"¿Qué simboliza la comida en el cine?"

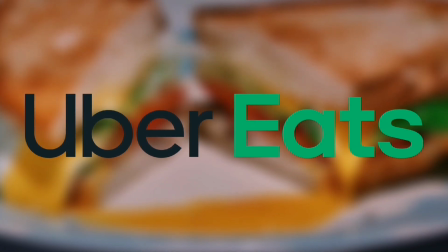Este video es patrocinado por Uber Eats. Las buenas películas hacen tu vida mejor.
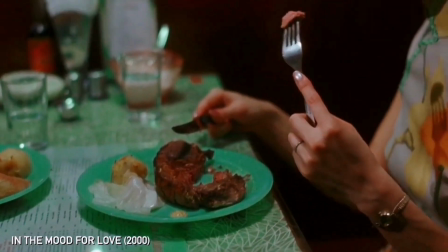Y las buenas películas siempre tienen algo en común. Y es que aprovechan los mensajes no verbales para expandir su historia.
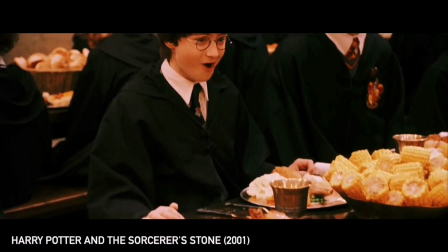Y en este video vamos a hablar sobre el simbolismo de la comida, cómo narran con comida de manera totalmente opuesta Studio Ghibli y Quentin Tarantino,
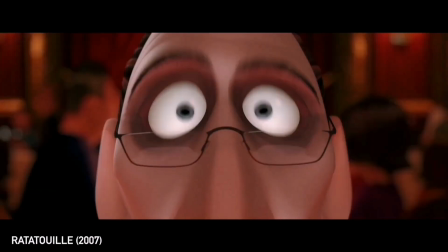y cómo se utiliza la comida para desarrollar a un personaje y expandir su escenario.
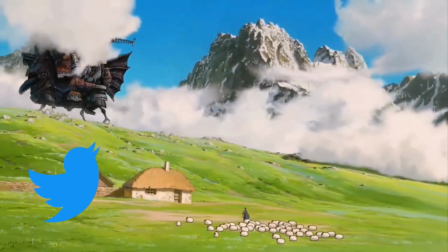En el 2021 le preguntaron a la cuenta oficial de Twitter de Studio Ghibli por qué la comida siempre se veía tan provocativa en sus películas.
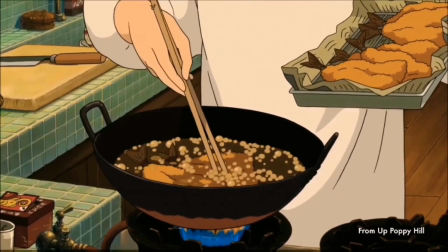Y la respuesta fue que Miyazaki, la cabeza de Studio Ghibli, solo ponía en pantalla la comida que él sabía cocinar.
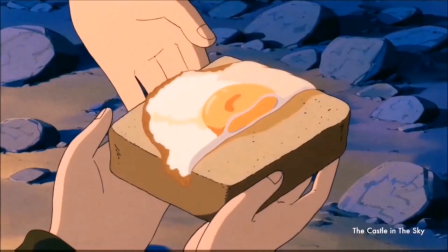Y es que se nota la maestría para presentar un platillo a los espectadores. Este es el truco.
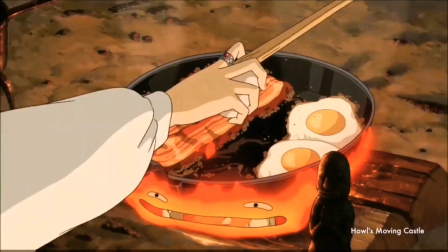La comida debe enseñar que aún está caliente, que se vea suave, tierna y brillante.
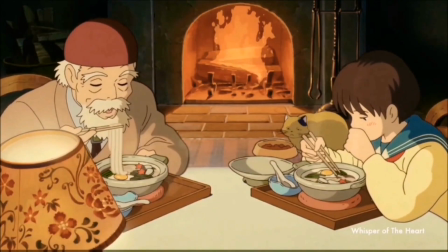Y que los rostros de las personas que la comen sea de placer y paz. Pues no se necesita ningún otro diálogo para transmitir la delicia y la felicidad.
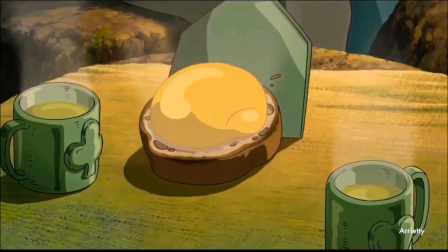A diferencia de sus contrapartes reales, la comida Ghibli siempre se verá suave, tierna y brillante.
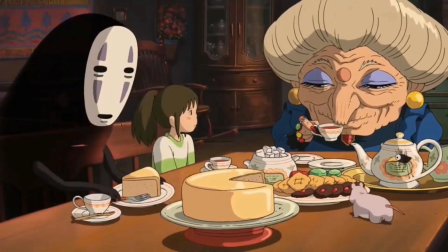Por ejemplo, comparemos el salmón en salsa bechamel de Porco Rosso y uno real. Incluso la comida que no debería ser suave, tierna y brillante, en estos mundos lo son,
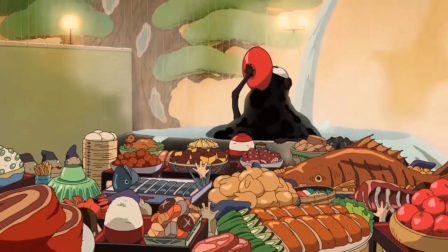pues apelan a nuestras raíces primitivas, donde sobrevivíamos con presas suaves, tiernas y brillantes.
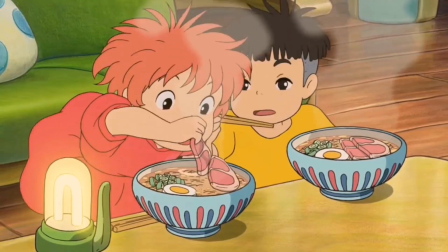Studio Ghibli se toma la comida como algo personal e íntimo, encuadrándola en primer plano.
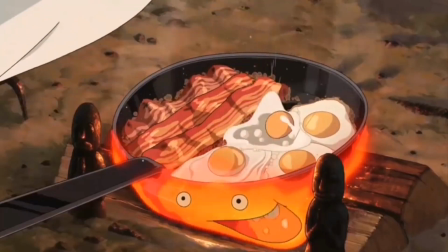Nos muestran el proceso de preparación para hacer de estas escenas una experiencia multisensorial, como todos sus mundos.
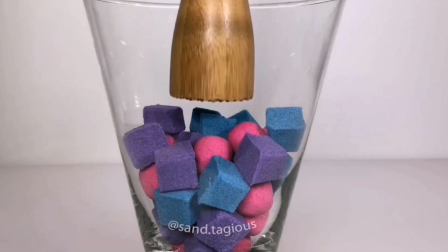Nos adentran en un trance hipnótico, así como en esos videos satisfactorios de internet.
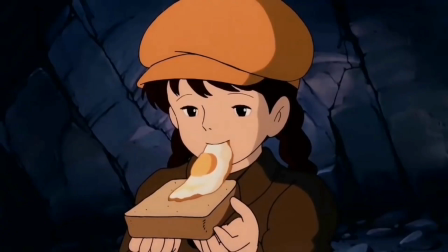Utilizan colores brillantes y cálidos, rojos, amarillos, naranjas, y sobre todo evitan los verdes o azules, además del vapor característico.
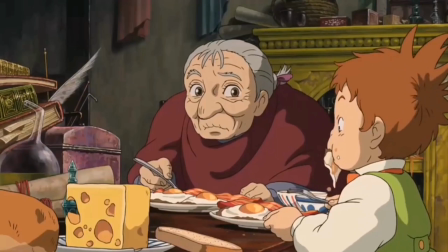Todo esto es para activar los estímulos gustativos del espectador, fomentando un ambiente hogareño y pacífico.
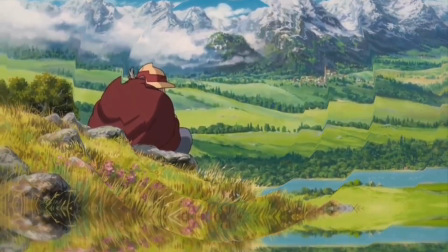Very funny!
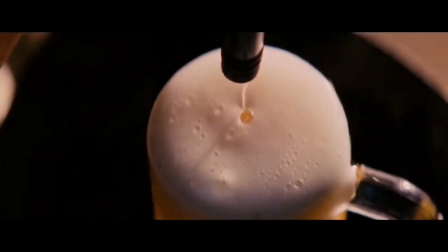En cambio, Tarantino busca el efecto contrario con la comida en sus películas.
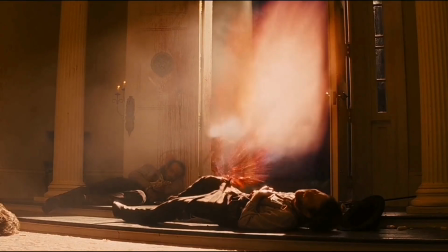Graba la comida lo más placentera posible para que la violencia que venga después sea lo más repulsiva posible.
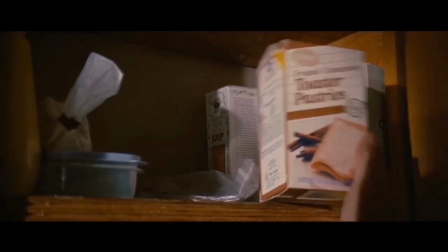Tarantino suele cambiar los ritmos de su película con la comida. En un segundo, los personajes están tranquilamente comiendo algo y al siguiente segundo empieza la violencia.
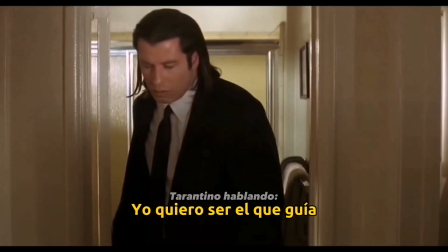Everybody be cool, this is a robbery. As an audience, I want to be the conductor and you're my orchestra.
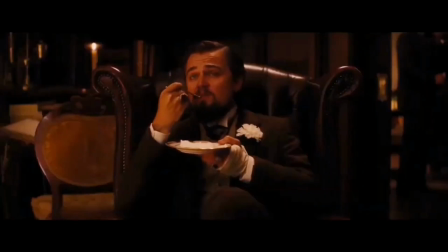Lo que sus personajes comen y cómo lo ingieren suele decir mucho sobre ellos,
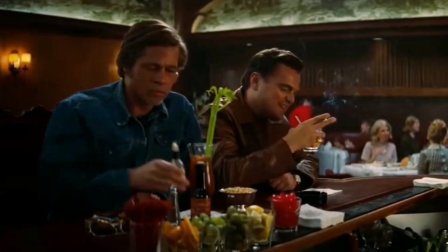como la diferencia en las bebidas entre Brad Pitt y DiCaprio en Once Upon a Time in Hollywood.
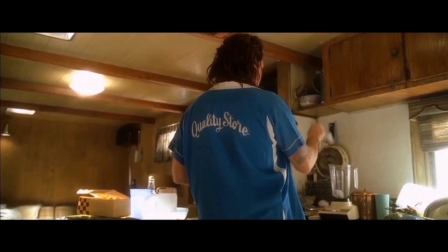¿Qué crees tú que simbolicen? También con el man de Kill Bill, que hace las margaritas de la manera más ordinaria y desinteresada posible.
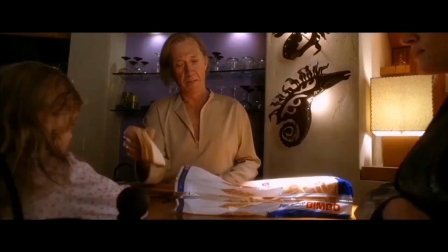El maestro enseñándole a comer a Uma Thurman, el máximo asesino que le hace gentilmente un sándwich a su hija,
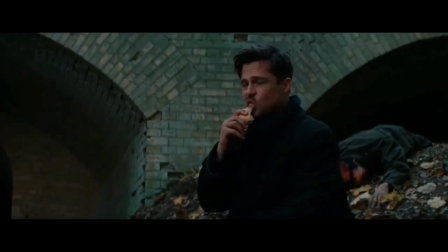Brad Pitt comiendo un sándwich mientras matan a otro en Inglourious Basterds, Stoneman Mike comiendo nachos antes de sus asesinatos,
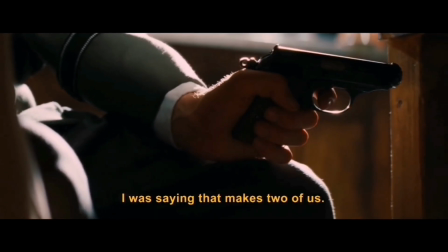etc. Quentin Tarantino convierte una mesa en un campo de batalla. Tarantino suele utilizar la comida como un símbolo de control y poder.
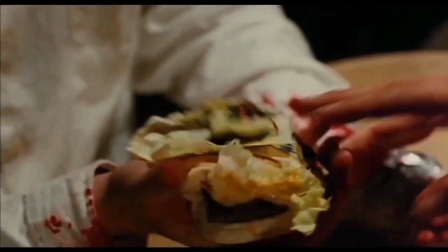Los mejores ejemplos están en Pulp Fiction y Jojo Rabbit. Cuando Samuel L. Jackson le da un mordisco a la hamburguesa al chico y empieza a jugar con él, no lo hace por hambre, lo hace para dar un mensaje de dominio sobre todos en el lugar, como los animales mismos. Una ley primitiva: el más fuerte es el que come primero.
A donut. That's for me.
Ahora bien, hablemos de Inglourious Basterds y la escena que se ganó por sí misma un lugar en la historia del cine.
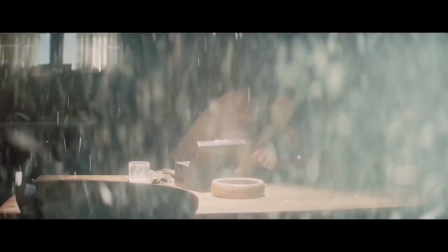Hace unos años, Hans Landa asesinó a la familia de Shoshana por ser judía. Ella cree que él no lo reconoce.
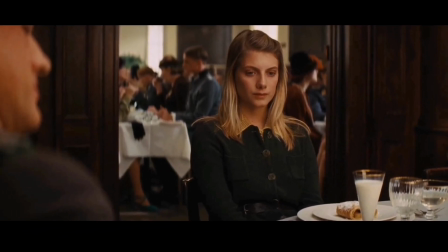Se sientan a la mesa y pide para ella un vaso de leche, porque hizo lo mismo cuando su familia fue masacrada.
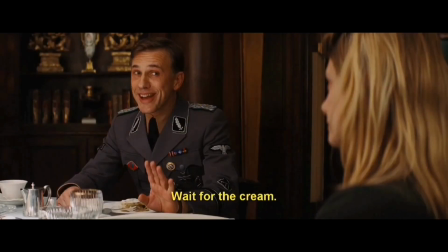También da un primer mensaje de control, pues el vaso de leche se asocia a lo infantil y de esta manera la relega a una posición menor a la de él.
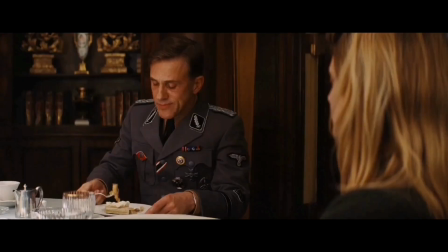Tienen una tensa conversación y les traen el postre. Hans Landa devora el strudel, mientras que ella, por el nerviosismo, solo le da un bocado.
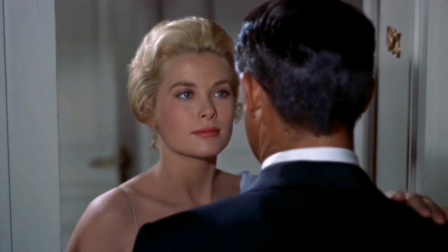Cuando Landa apaga su cigarro en el postre, me recuerda a North by Northwest, donde se apaga un cigarro en la yema de un huevo.
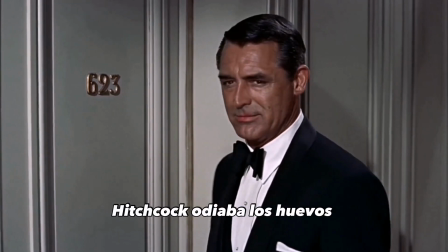Hitchcock odiaba los huevos.
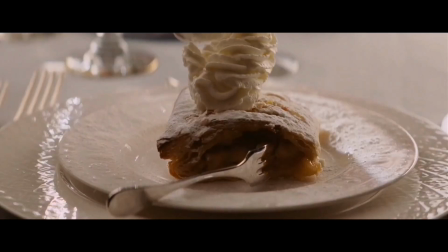Además, en la Segunda Guerra Mundial, preparar este postre requería ingredientes escasos que eran racionados.
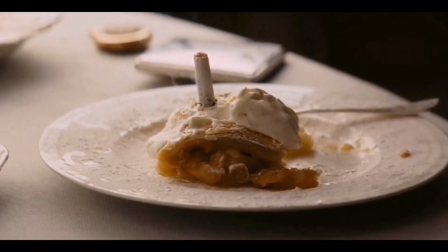El hecho de dejarlo a medio comer y apagarle un cigarro encima es otra muestra de poder.
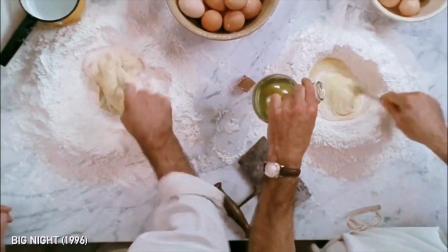Preparar strudel en esa época requería manteca de cerdo y leche. Los judíos tienen prohibido mezclar proteína animal con lácteos.
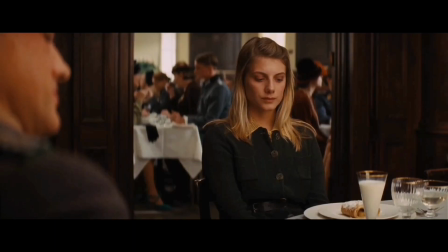Pese a todo lo que está pasando en esta escena, implícitamente, Tarantino nos deja claro a la audiencia solamente lo más importante.
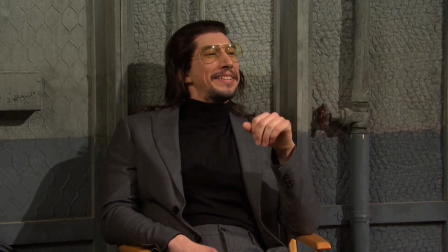No está agregando una escena de 5 minutos explicando por qué el strudel es simbólico. Y menos mal que no lo hace, porque si no me dejaría sin trabajo.
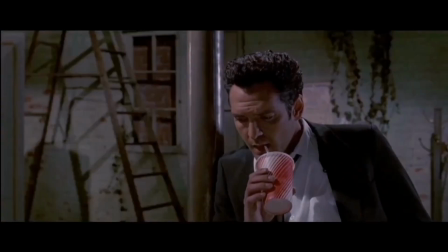Creo que esto es a lo que los cineastas deben apuntar. ¿Conocíamos todo este peso simbólico oculto en esta escena?
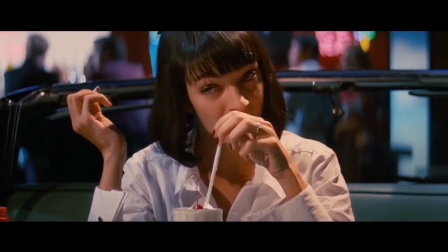No. ¿Podíamos sentir todo ese peso simbólico de lo que estaba pasando? Sí, porque en las películas de Tarantino la comida no solamente es comida. God.
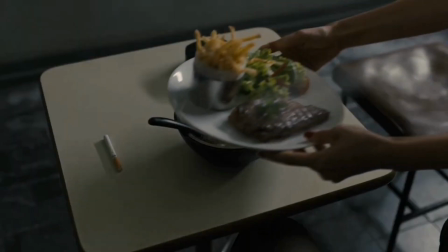A las 15 personas que llegaron a la mitad del video, por favor comenta la comida que más significado tenga para ti.
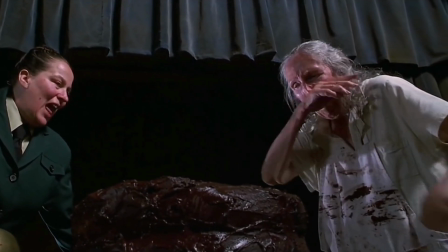Y la mejor ganará una torta de Matilda.
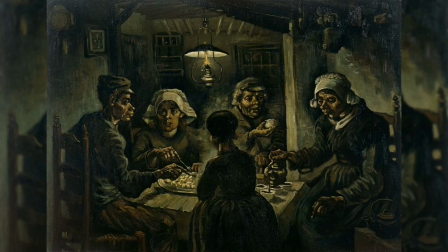En el arte siempre se buscan símbolos, y la comida es un acto perfecto, pues significa la acción de ingerir algo y que haga parte de nosotros.
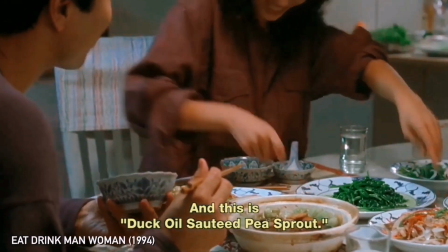Culturalmente, la comida tiene un gran peso en nuestra sociedad. Nos identificamos a través de ella.
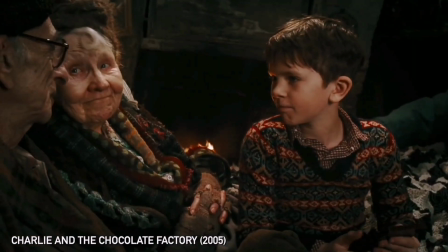La comida constituye un medio universal para expresar sociabilidad y hospitalidad.
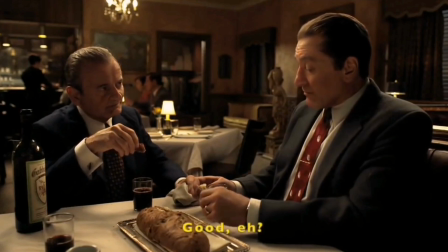Compartir alimentos es una forma de crear y mantener lazos sociales.
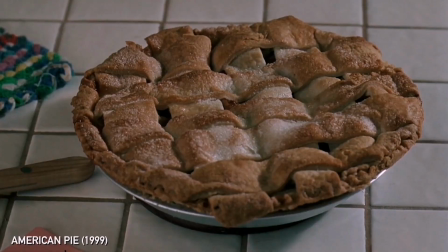Por nuestros instintos primitivos de tribu, la comida también está relacionada al placer y lo prohibido.
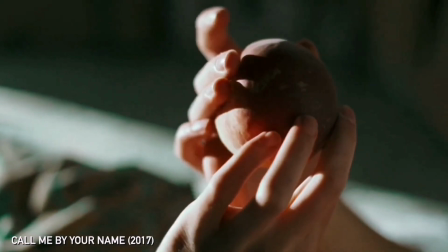Por esto le asignamos un peso religioso.
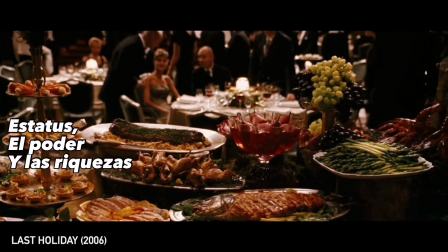En las sociedades modernas, la comida indica estatus, el poder y la riqueza de las personas, y los humanos a menudo interactuamos simbólicamente cuando comemos.
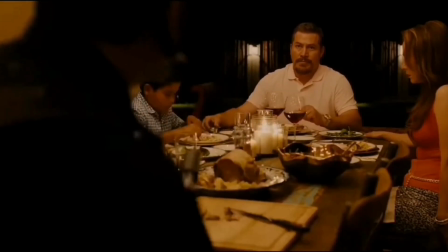Por ejemplo, sentarse en la cabecera de la mesa simboliza autoridad.
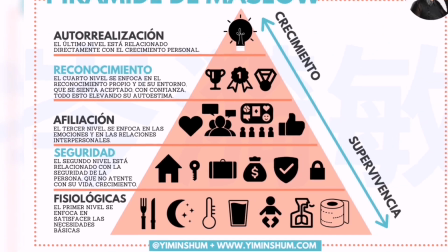La pirámide Maslow es una teoría psicológica donde vemos la jerarquía de las necesidades humanas.
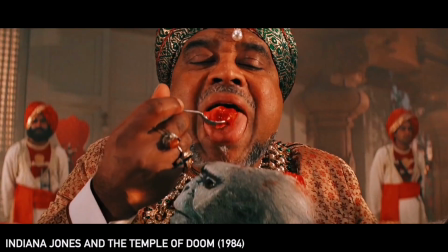Esta pirámide básicamente nos dice que quienes no logren satisfacer las necesidades de la base no podrán ascender.
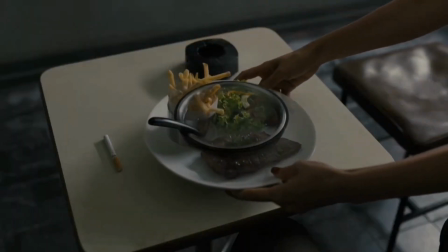Y en la base de la pirámide está la comida. Esta es una necesidad básica.
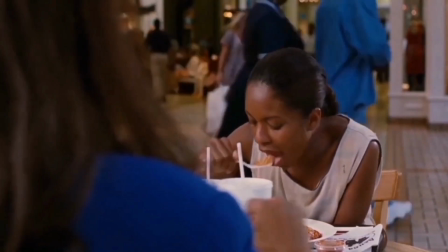Y lamentablemente, al ser una necesidad básica, se ha utilizado históricamente como un símbolo de poder y control sobre otros.
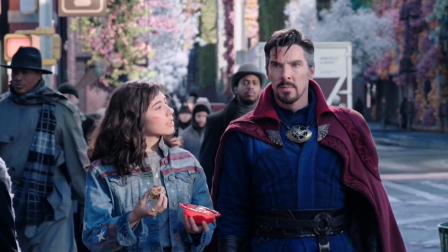Es gratis. En muchos universos la comida es gratis. Es raro que ustedes paguen por ella.
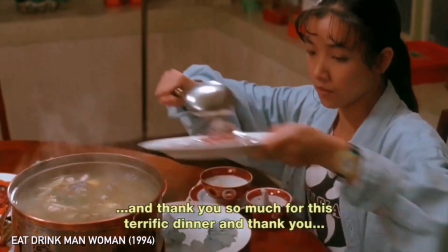La comida muchas veces suele ser solo algo que se le da a los actores para hacer mientras que los diálogos se dicen.
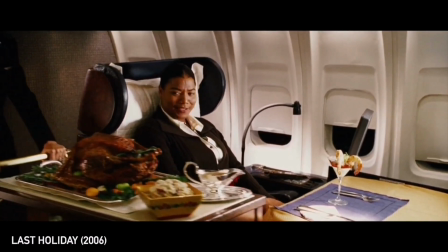Pero, ¿qué pasa cuando no? Creo que hay 4 categorías. Socioeconómico.
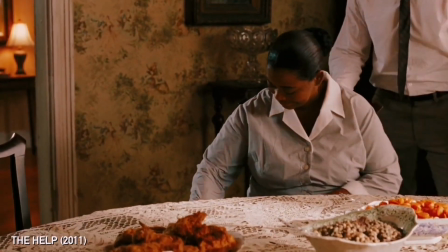Por el tema del simbolismo en el cine, la comida es una muy buena oportunidad de comunicar mensajes sutiles.
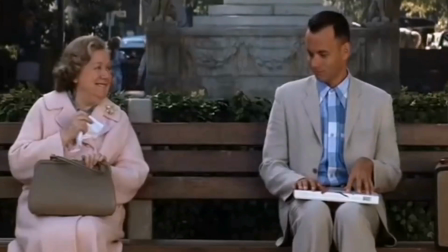Continuando el tema del poder y el control, recordemos la escena de Forrest Gump, donde la mamá de Bubba,
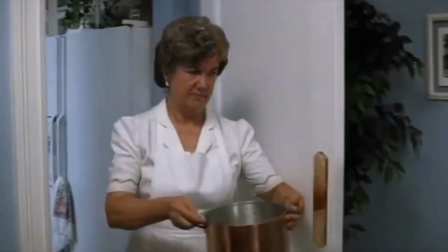después de recibir una millonada, se convirtió en la primera mujer de su familia en no tener que cocinar mariscos.
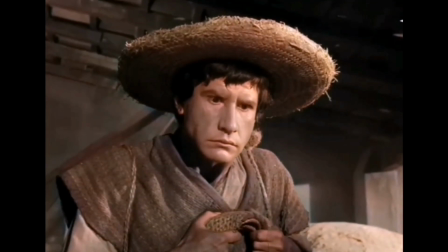O Macario, que en su pobreza, lo único que deseaba era comerse un guajolote él solo.
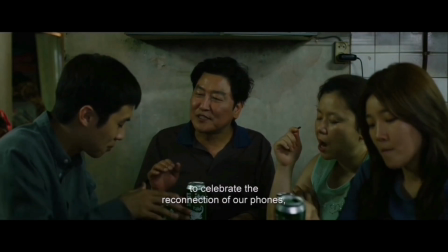Pero el mejor ejemplo es el de Parasite. Un día están comiendo en el piso de su casa subterránea y en el siguiente dándose la mejor en la casa de sus empleadores.
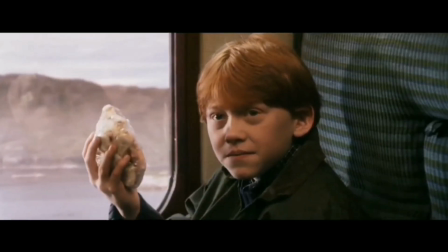¿Quieren algo del carrito? No, gracias. Traje algo. Lo quiero todo.
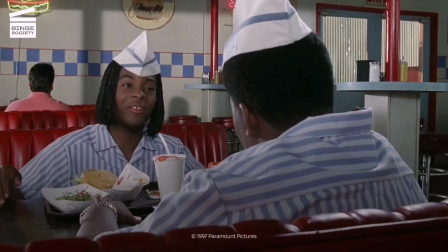Dominio. Recuerdo una vez cuando trabajaba en un restaurante que vi a 2 hombres en una mesa.
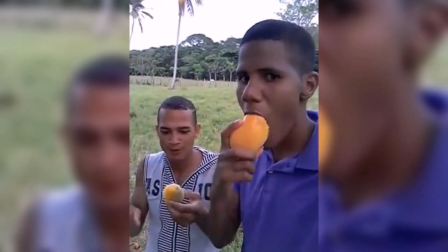Uno estaba pelando un mango para comer solo la pulpa y el otro se comía las cáscaras de mango que dejaba el primero.
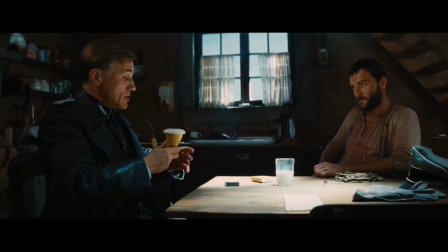Esto en una película sería un gran ejemplo de dominio y sumisión.
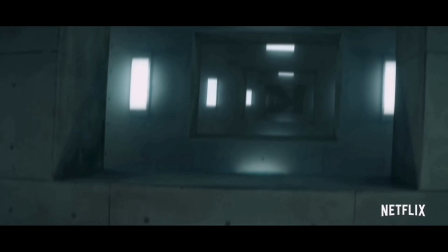Como en la discusión en la mesa de Shrek, básicamente toda la película del hoyo, donde los prisioneros deben esperar su turno de comer de manera ascendente.
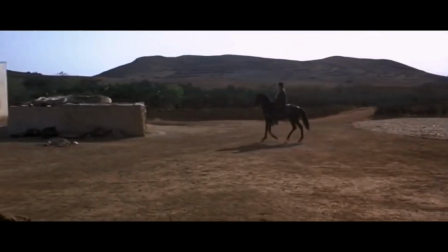La escena en Matilda donde Tronchatoro quiere dar un mensaje con Bruce. Y por supuesto, de donde Tarantino aprendió el bueno, el malo y el feo, donde, ojo,
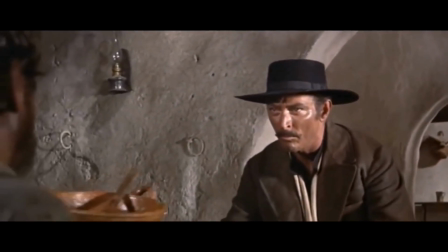Ojos de Ángel se autoinvita a la casa del hombre y se autoinvita de su comida.
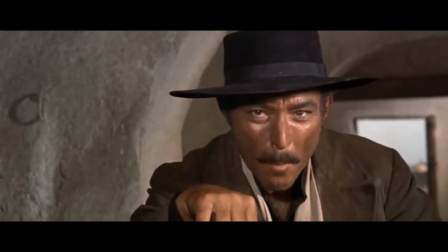De esta manera, con la comida el hombre ejerce dominio sobre su casa, pues el león más fuerte es el que come primero.
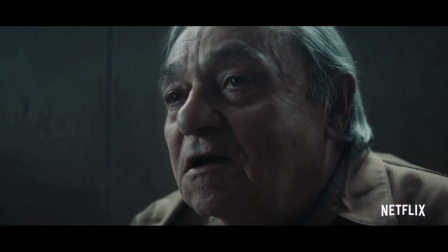¿Qué vamos a comer? Lo que le sobra a los de arriba.
Relacional.
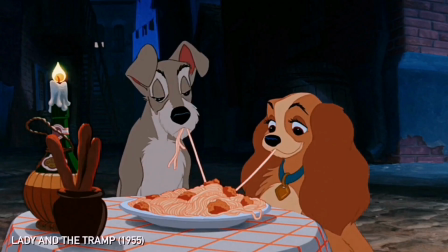La comida se suele ingerir en compañía. Con quien come un personaje dice mucho.
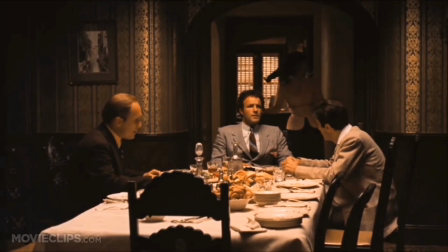Como Michael Corleone, que se queda solo en la mesa. Presagio de cómo en un futuro él se quedará con todo, pero por esto mismo terminará solo.
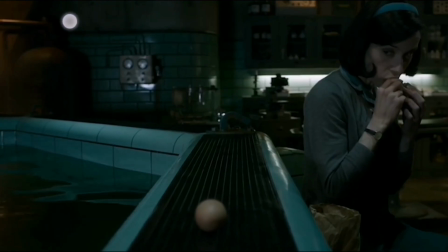En la forma del agua, los huevos están ligados a la fertilidad de nuestra protagonista y ella se los ofrece a la criatura.
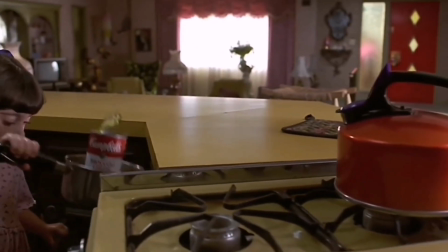En Matilda, vemos cómo desde la comida ella se distancia de su familia.